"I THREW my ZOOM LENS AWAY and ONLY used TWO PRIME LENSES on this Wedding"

YouTube only allows me 15 seconds to tell you what this video is about. Well, I'm a photographer. I'm not good with words. So to make my point clear, this is my 24-70 Canon L lens. I use this lens a lot, but not anymore because I only use prime lenses. And that brings me to this video, because why would you use two prime lenses? If you want to know, you can click the link above or the description below to find out in a separate video where I go in detail why I think you should use only prime lenses instead of zoom lenses. The main focus of this video is of course the wedding behind the scenes. A wedding where I was a hybrid video and photographer at the same time. Or photographer and videographer, this is how you like it. I'm not going to tell you too much BS about this wedding because you can find out in a a couple of seconds, cause you're gonna jump on my camera, on my lens, to have a front row seat on how I shoot weddings, video and photo at the same time.
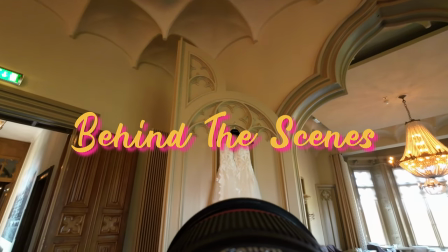Since I shoot photo and video, I want to warm myself up.
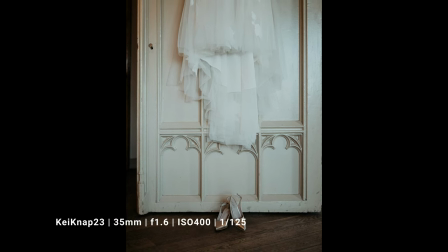I do that by start shooting details like shoes, dresses, perfume, et cetera.
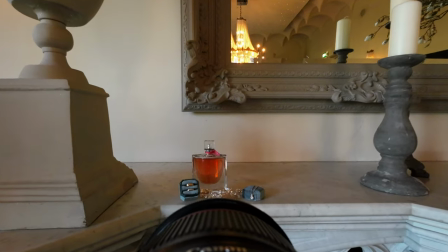Meanwhile, the bride is getting her makeup done. And when the makeup art is almost done, I start shooting photos and videos.
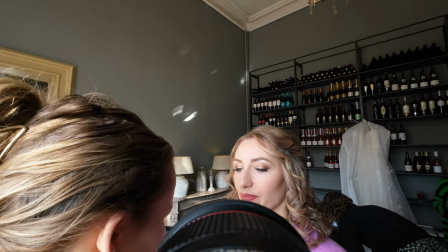I will ask them to sit somewhere where the light is nice and great so i can make some beautiful shots for the bride and also for the makeup
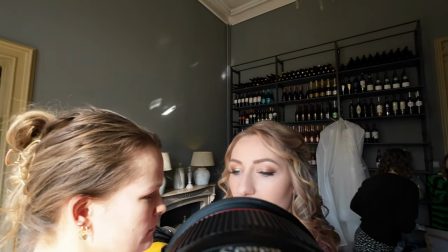artist because sharing is caring and i like to share a lot with other wedding vendors
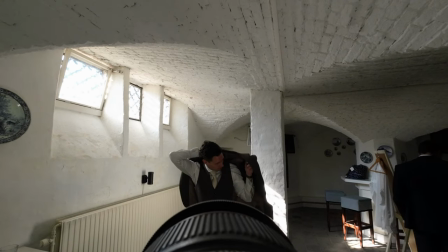in the other part of the wedding venue the groom is getting ready for his first look because men tend to be really really fast when getting ready sometimes
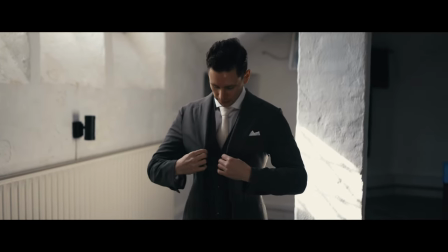ask them to do something twice like putting on a jacket especially when shooting hybrid it's okay to ask to ask someone to do something twice
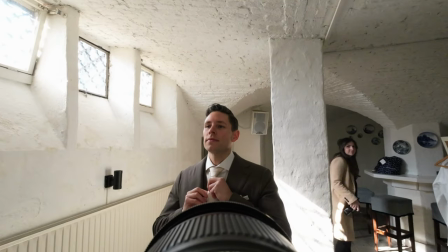shooting wedding is all about taking control whenever you can take control don't be afraid to ask someone to do something again they will
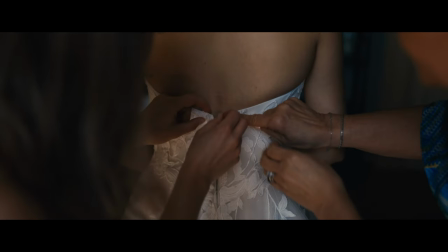happily do it because they want to have great photos or videos and you want to have
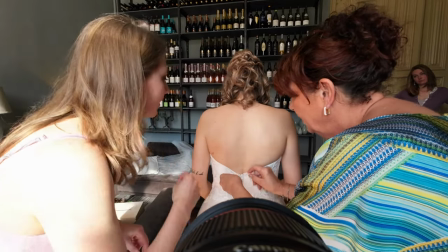great photos and videos either remember it's their wedding day and not your wedding
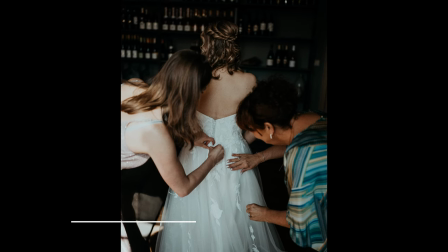day so be smart about things you ask them to do twice the bride is now getting ready and also moments
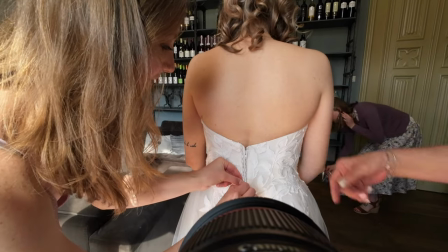like this I like to take control I asked the bride to stand in front of the window with her back towards the window.
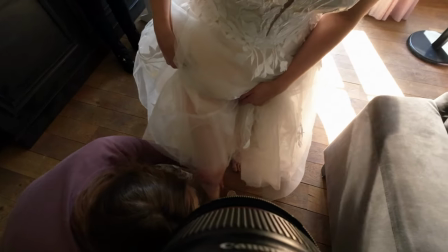So I have beautiful daylight to help me capture those stunning images. And a window I use like a main light source.
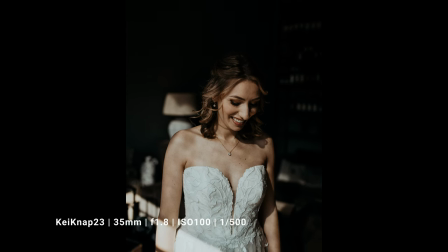I will play around with it. Sometimes I will shoot against the light. Sometimes I will shoot with the light.
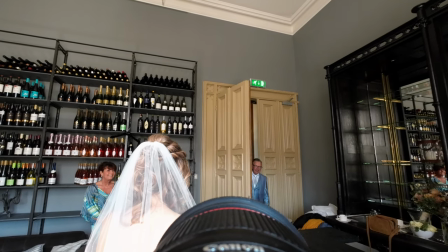The bride wanted a first look with her father. So we created a small beautiful moment with her father.
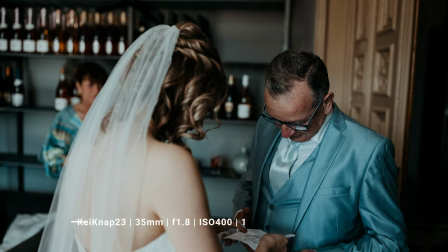I forgot to turn on my vlog cam during the first look with the groom and the bride. so sad I don't have behind the scenes footage but
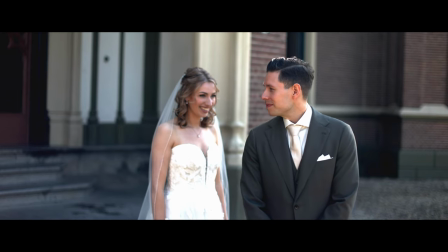I have some shots photos and video I shoot in the wedding the wedding video shot so you can see them
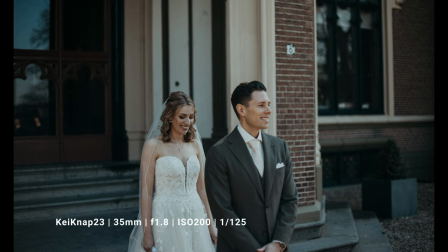during first look I'll always shoot video first because I want to see the
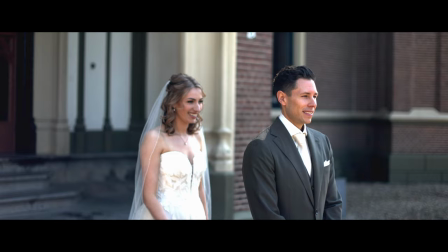initial reaction and if there's time we'll do it do it again in photo that's
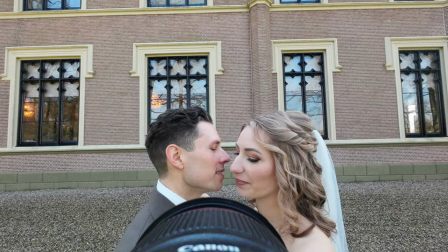also a great starter for your photo shoot because mainly after the first look the
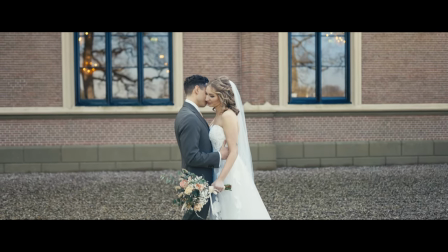photoshoot is around that time so we can start right away
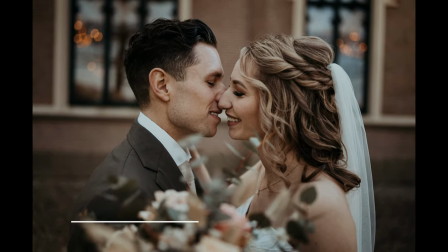with the photoshoot the biggest problem with photoshoot during the day is the harsh sunlight
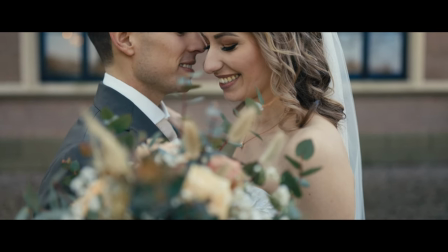so I always want to put the couple in the shade so
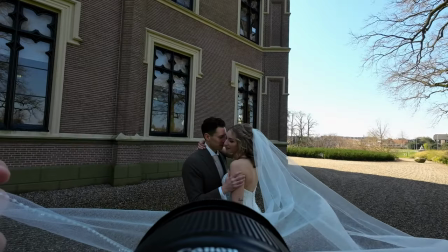I have soft light that makes skin look stunning the posing for wedding
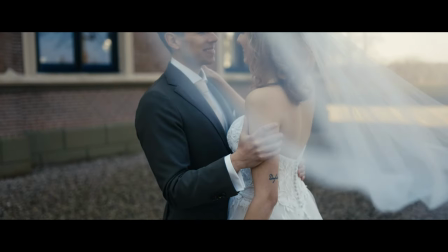photographer can be quite intimidating for wedding couple that is why I spent a lot
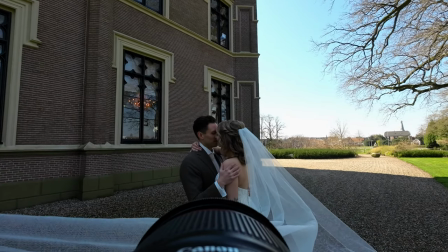of time getting to know the couples before the wedding day.
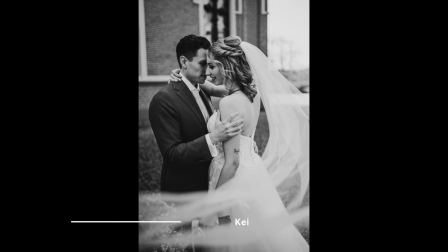On the wedding day itself I will start with putting them across each other and just let them do whatever they do.
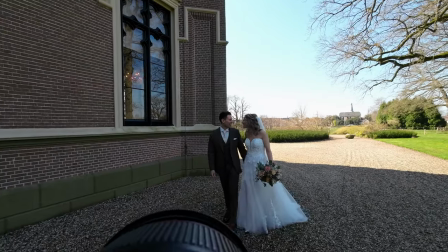The only thing I ask them is not to look at me but look at each other. Unless I ask them to look at me.